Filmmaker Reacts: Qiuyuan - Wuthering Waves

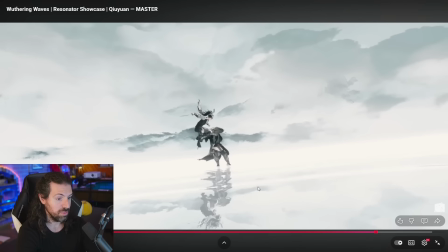(8:22)
Wow, yeah, just incredible. Let me take it. There's so much to analyze right here. Holy mama!
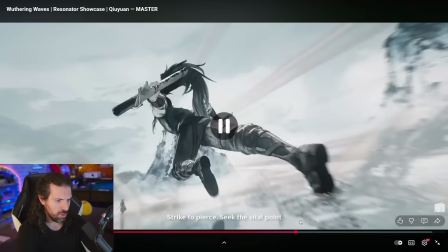(8:27)
Right when we get to the fighting, I mean, look at that. Even this shot, I really like how the camera's motivated here.
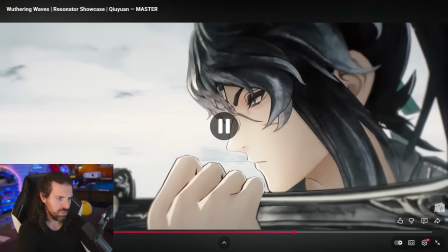(8:34)
Watch this. You can see the reflection of him in there, and he draws it up, and you already get a sort of taste,
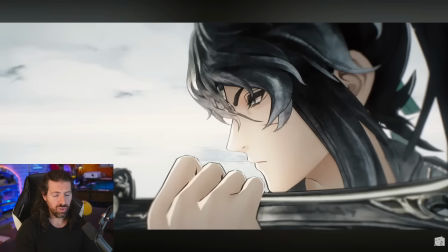(8:41)
and they're kind of like setting the stage for the visual style that this fight is going to take.
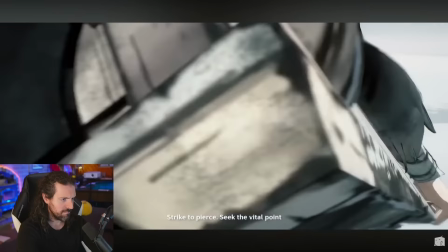(8:45)
Right, yes.
Saved up by two.
There's so much of these shots where they're kind of following the bind.
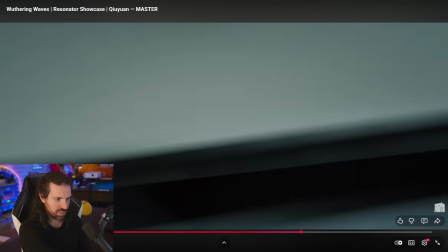(8:50)
Let me go frame by frame so you can kind of appreciate it. Look at this. Rack focus, shot light up the field, following the sword around.
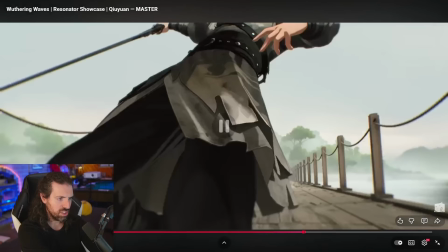(8:59)
Lots of shots, but it's not hard to follow.
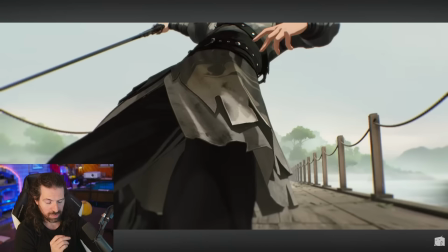(9:03)
They did a really good job of keeping the pace, the rhythm, the edit making sense, and a lot of that is proper composition.
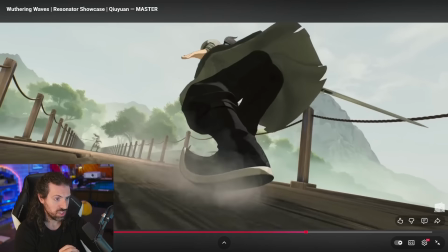(9:12)
So it's not confusing, right?
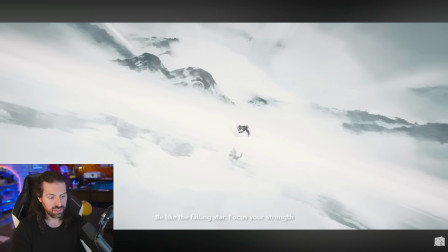(9:14)
The character jumped up to the right side of the screen, the shot cuts, he lands on the right side of the screen, right? This is easy to follow because following the science of filmmaking.
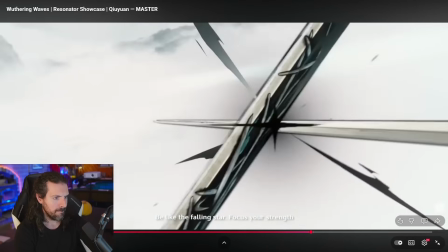(9:22) Like the falling star. Focus your strength.
Yes.
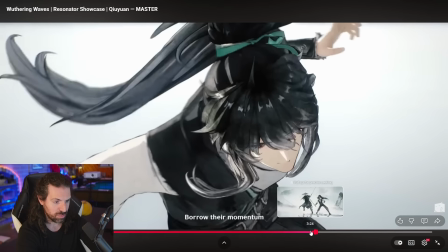(9:27)
That's one of the shots I wanted to look at. Just a beautiful bind, as we call it in fencing.
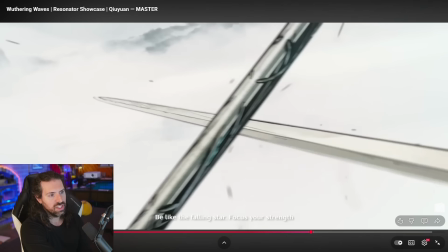(9:33)
I mean, look at this. You actually really feel, you feel the sense and the threat of the bind.
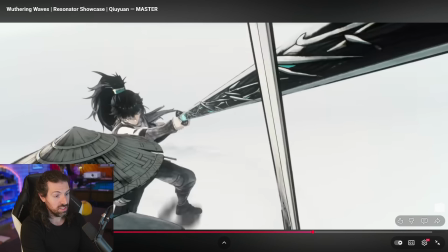(9:40)
This is how it really goes. You know, in movies, a lot of the time they'll just lock like this and kind of talk and everything.
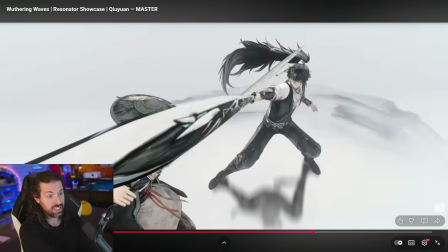(9:46)
Very, very cool for cinematic reasons, but it's just not how sword fighting is. Look at this. Always trying to attack your opponent
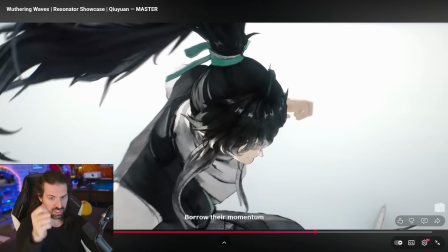(9:54)
Really, really struggling in the bind to try and gain superiority and get an attack off.
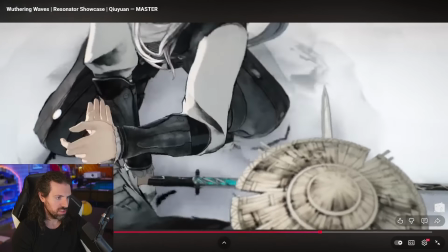(9:59)
That was so well done. And here we have some martial arts. Very, very inspired by Chi Sao from Wing Chun.
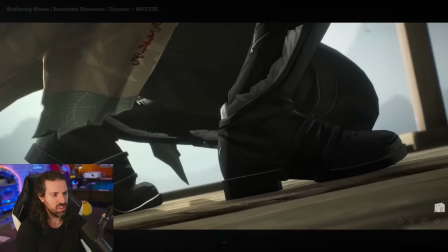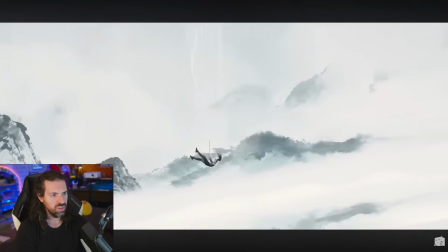(10:13)
Beautiful.
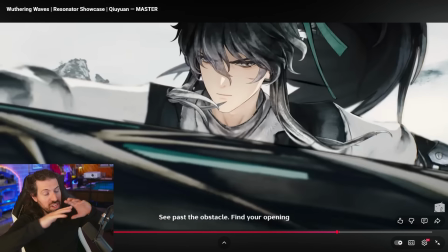(10:15)
I love that there's this splash and they just instantly burst out of the water deep into a fight.
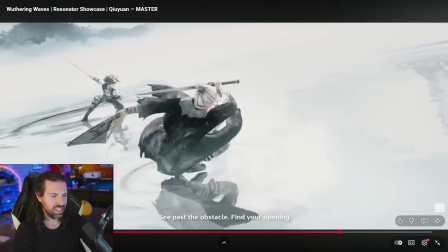(10:22)
Like, it's so fast you can't see it. It's that sort of feeling, which I think is so fun. And again, these hand-drawn elements, man.
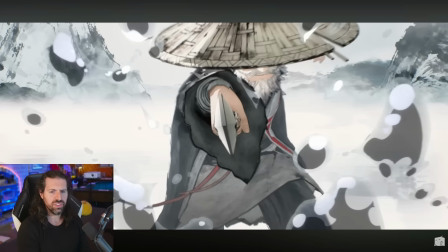(10:31)
This happened with Genshin recently too. They're really starting to blend mediums in a cool way.
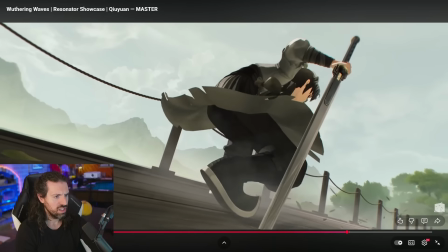(10:36)
That's great to see. And look at that wide-angle lens, man.
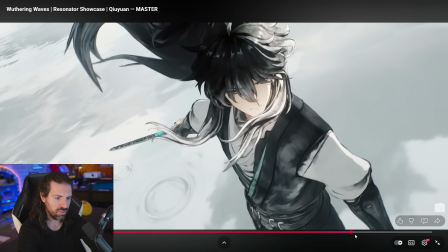(10:41)
It really gives you the sense of what's happening. I love how they're mirroring each other's struggle.
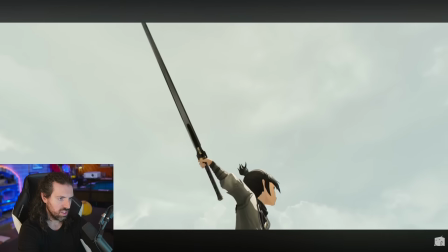(10:47)
Right? Watch this. Just a beautiful, beautiful transition.
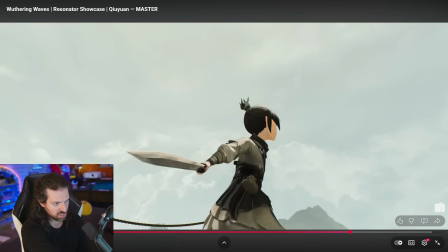(10:52)
This one's really cool because it just shows the power of composition, right? He's not even facing the same direction. He's not even in the same way. He's in the same pose, but we're going to transition to the front.
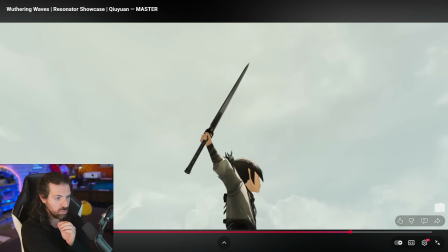(11:03)
And look at this. We're actually using camera movement. Watch the camera's tracking the sword down. Tracking the sword down.
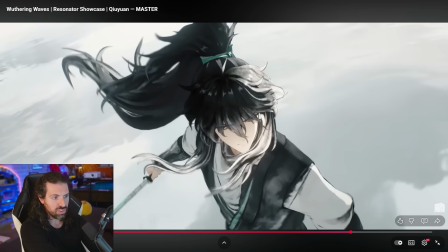(11:08)
It cuts, and because of that and beautiful sound design, we get a seamless transition.
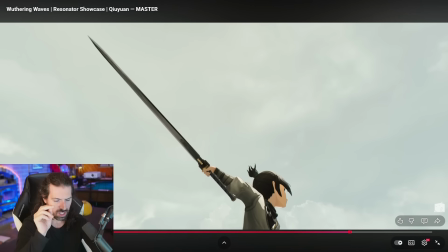(11:14)
Now watch with all this in mind. Sound design, camera tracking, composition, pose.
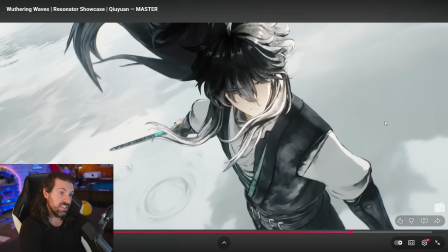(11:21)
Perfect. It's beautifully done, right? So that is just everything coming together, and that's a sign of well-made stuff.
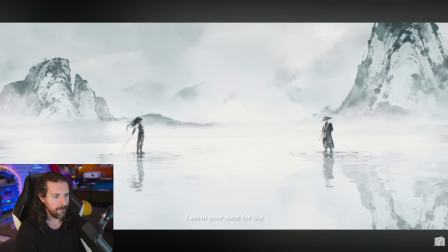(11:29) You've learned well. I am in your debt for life. Now you die.
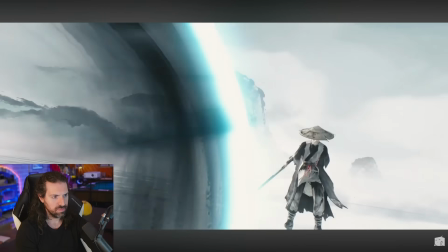(11:35) I will honor your teachings.
There's that hand-drawn water.
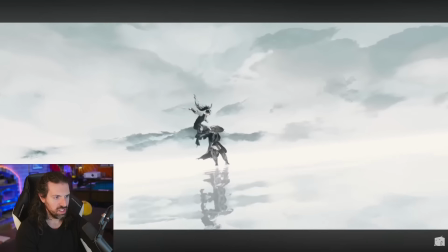(11:41)
All right, let's see what happens here. Fantastic. Woo.
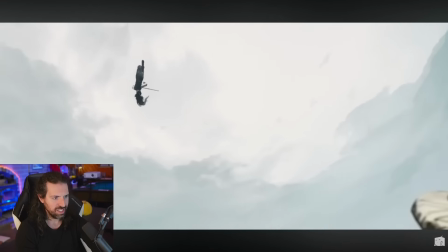(11:46)
Oh my goodness, it's like paint. It's like paint strokes. The different colors are ink.
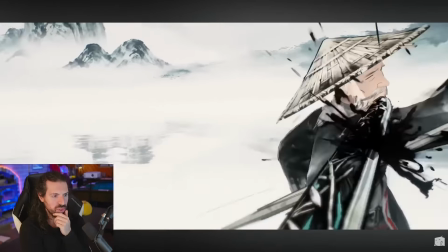(11:51)
Oh my goodness, like calligraphy. Beautiful, beautiful choreography, and it's really emphasizing the fluidity.
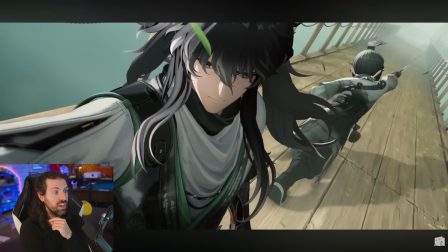(12:00)
Water-like movements. No way.
Your blade is ready.
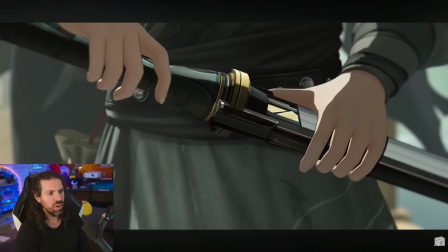(12:05) Do what your heart commands.
Whoa.
I won't stop until I find the one who did it.
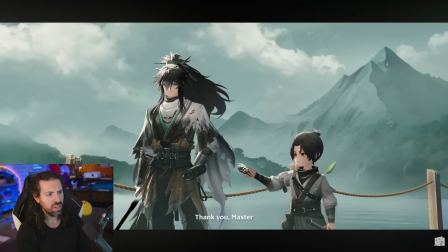(12:13)
Amazing.
Thank you, Master.
So did he cut that off?
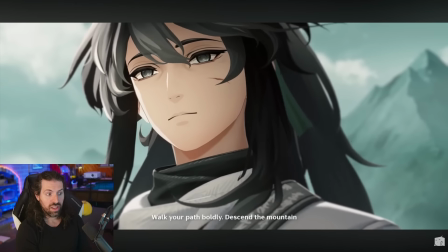(12:18) Beneath endless mountains, all who have met must part. Walk a path boldly. Descend the mountain.
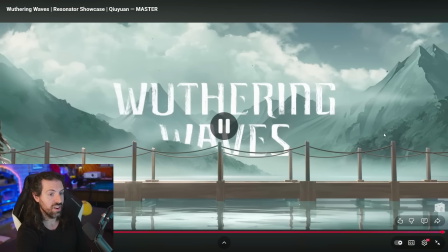(12:25)
Wow. That was awesome. That was really awesome. I'm trying to figure out, where did this come from?
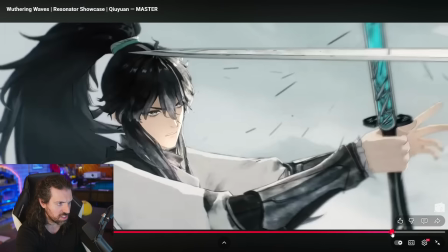(12:31)
Where was this on his person?
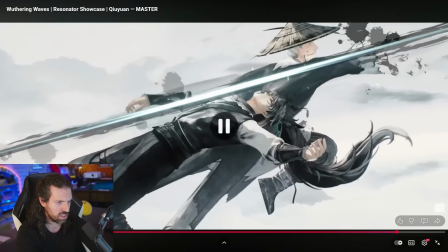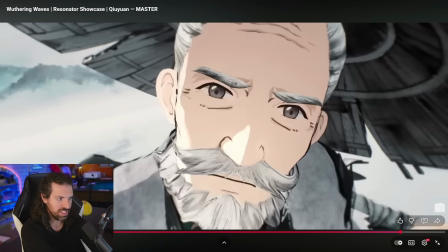(12:39)
So if you look right here, he actually defeated his master too, see? That's the first time you see the shock on his face.
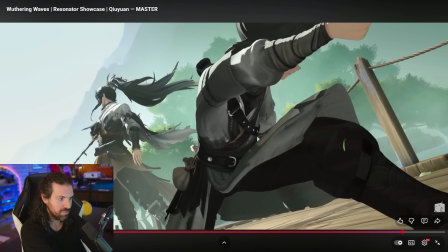(12:45)
He was not ready. All right, so how cool is that? And he does the same thing to him. He was actually using a stick.
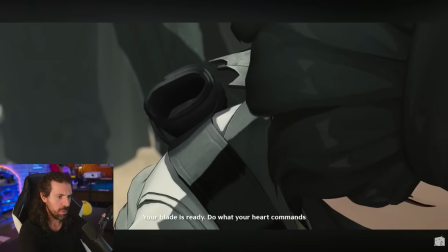(12:54) Is ready.
Wait a Do minute. what your heart commands. Yeah, we gotta see, look at his character design.
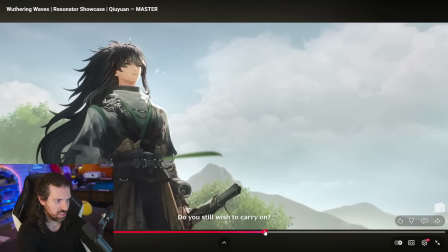(13:00)
Where was this?
I have to be.
The wish to There it is, yeah. He cut the strap.
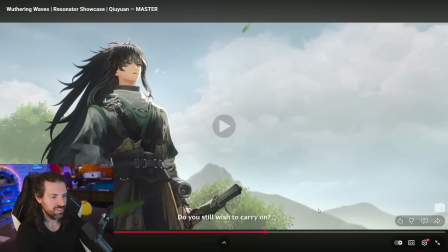(13:05)
That's really awesome. That's really fun. carry on. I think that's fantastic, man.
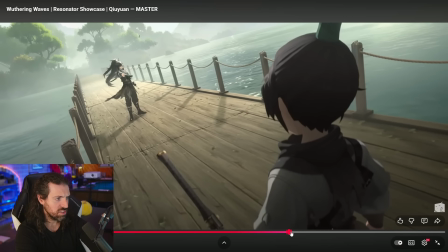(13:12)
But it's interesting because right here he does not use a sword to fight him.
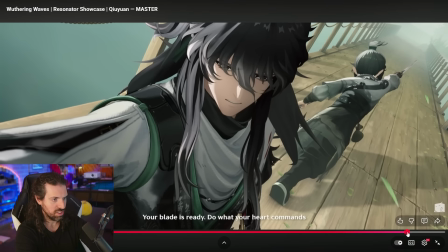(13:17)
But I like how he treats it with seriousness, you know? The kid's plight.
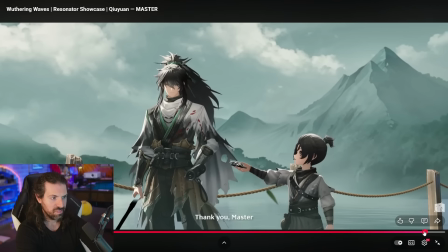(13:22) I won't stop until I Master. Beneath endless mountains.
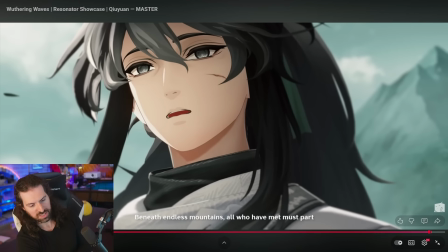(13:27)
And if you notice, which is really, really cool part about this resolution, is that not only do their stories mimic each other and he sees himself in the kid, he doesn't correct him at the end when he says master, which is really heartwarming, right?
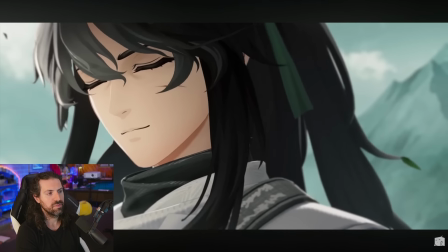(13:39) Thank you, Master.
See?
Beneath endless mountains, all who have met must part.
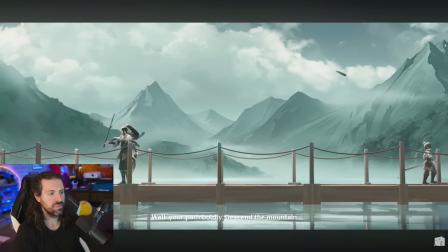(13:45) Walk a path boldly. Descend the mountain.
Isn't that great?
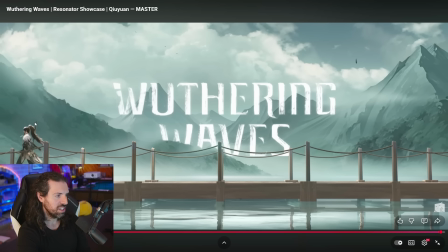(13:51)
And he almost feels like, because of this ending, he almost feels like a kind of mythical being that just lives on the mountain and teaches those who need help. And what did I say about the colors, man? Look at this last shot, right? I mean, look at even the skin tones.
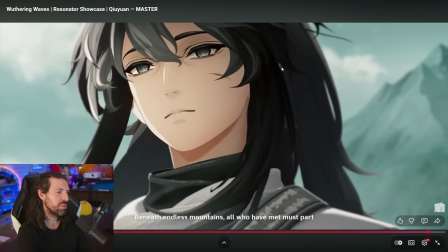(14:04)
There's color returning to his face. There's purpose returning to him, and that life returning to the image.
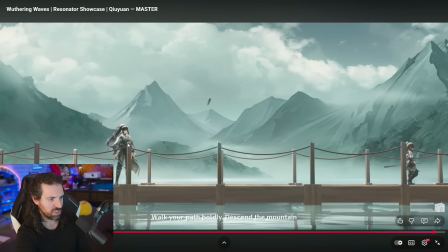(14:09)
When we end here, we have the beautiful kind of green in the background. Even though the beginning had this green-gray, because of the beautiful clouds and the kind of brightness to it, it has a feeling of hope. Whereas you go to this image at the beginning, man, it's just bleak, right?
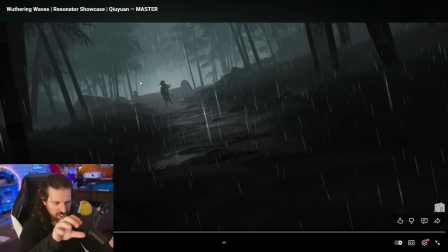(14:23)
Even though it's almost the same color scheme, it's a little bit desaturated, a little bit lower key lighting, and you get this kind of drained image, hopelessness.
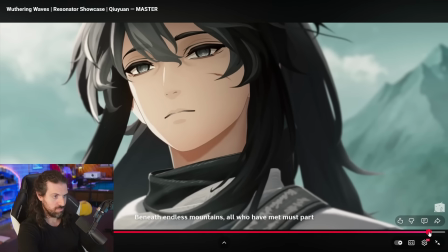(14:31)
And look at that, bright, hopeful. Even his eyes look a little less dead, if that's possible.
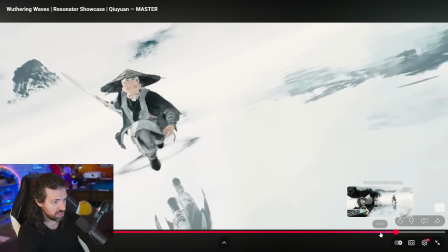(14:37)
But I love it. I love how their stories mimic each other. Fantastic short story, like I said, right?
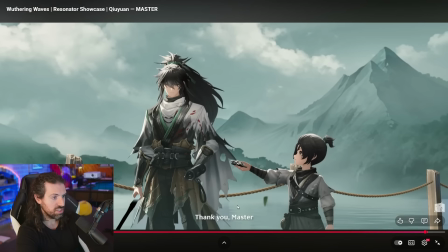(14:42)
Does this have a kind of answer to the questions that were raised? I think it does. I'd love to hear what you think.
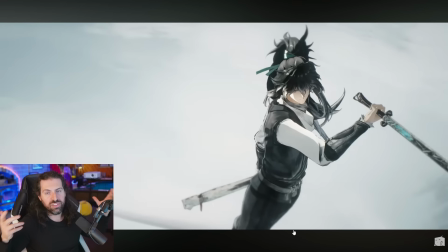(14:47)
And of course, I'd be remiss if we didn't bring this. We have to all pick our favorite shots, which is now tradition for the videos here.
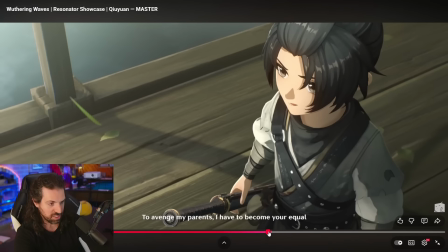(14:53)
Favorite shot for me, man, it might be that sword bind. So,
Avenge.
Absolutely beautiful.
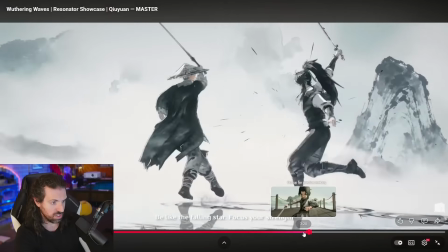(15:00)
I really like that Wing Chun one too. Let's see, I think the sword bind was before this.
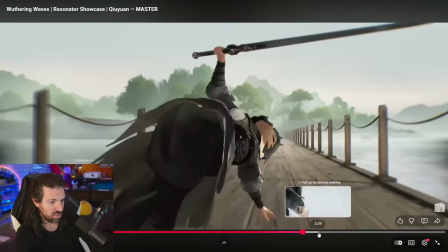(15:05)
No, that's the beginning. Where is it? Chat, where is it?
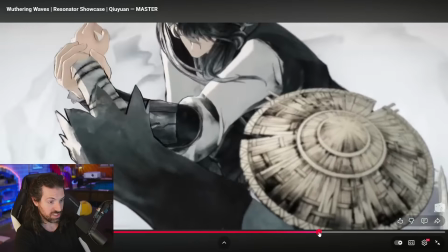(15:10)
I swear it was really early. It's such a tight fight scene. I think it might have been right before this.
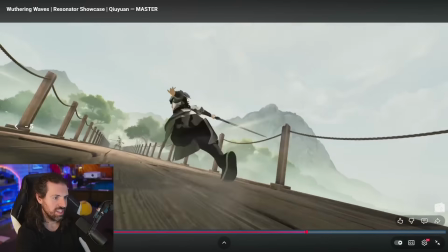(15:15)
There it is, there it is. This shot. You ready? Comes in. Flash.
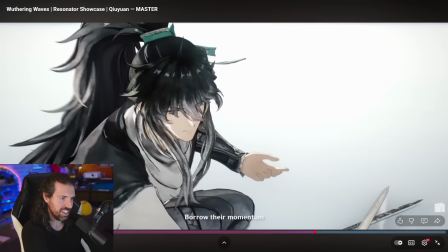(15:24)
Yeah, that's my favorite shot, no question. I mean, you even get the characters in here. Look as we go backwards through it, frame by frame.
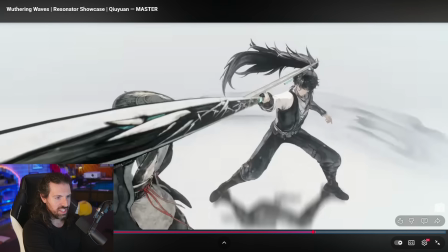(15:31)
You even see the characters. And look at this extremely wide angle lens.
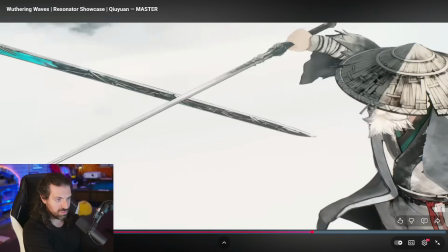(15:37)
You actually see the point pass through. And then we're going to ride down the sword, switch to his perspective, rack focus onto the blade.
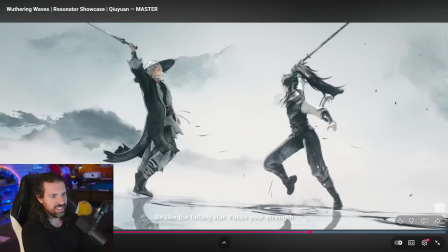(15:46)
Absolutely insane. That's a great shot.
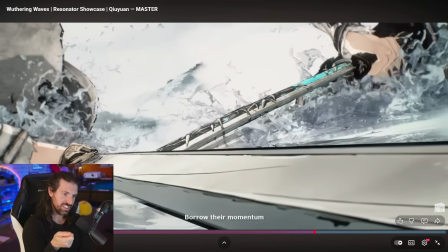(15:50)
And the sound design sells the bind as it's like, oh, he tries to attack, he tries to attack, he tries to attack. Beautiful work. Yeah, I really loved it. So that's my favorite. I'd love to hear yours. Make sure to subscribe if you want to spend some more time watching videos together, talking about them. This was a lot of fun.
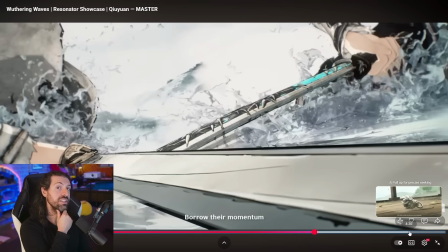(16:08)
Wuthering Waves fans, let me know any lore that I might have missed for the lore masters in chat. And thank you guys so much. Let me know what else I should react to. I don't know if I missed any more Wuthering Waves ones. Almost back to my normal schedule, guys. We're going to do a stream soon to return to streaming. Talk about the wedding and everything that happened.
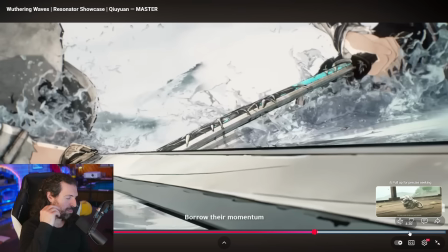(16:25)
You guys stay tuned for that to talk some more. And of course, I'll be getting back to viewer choice if you guys want to choose videos for me to react to. We're almost back to our normal schedule. So talk to you guys later. Thank you.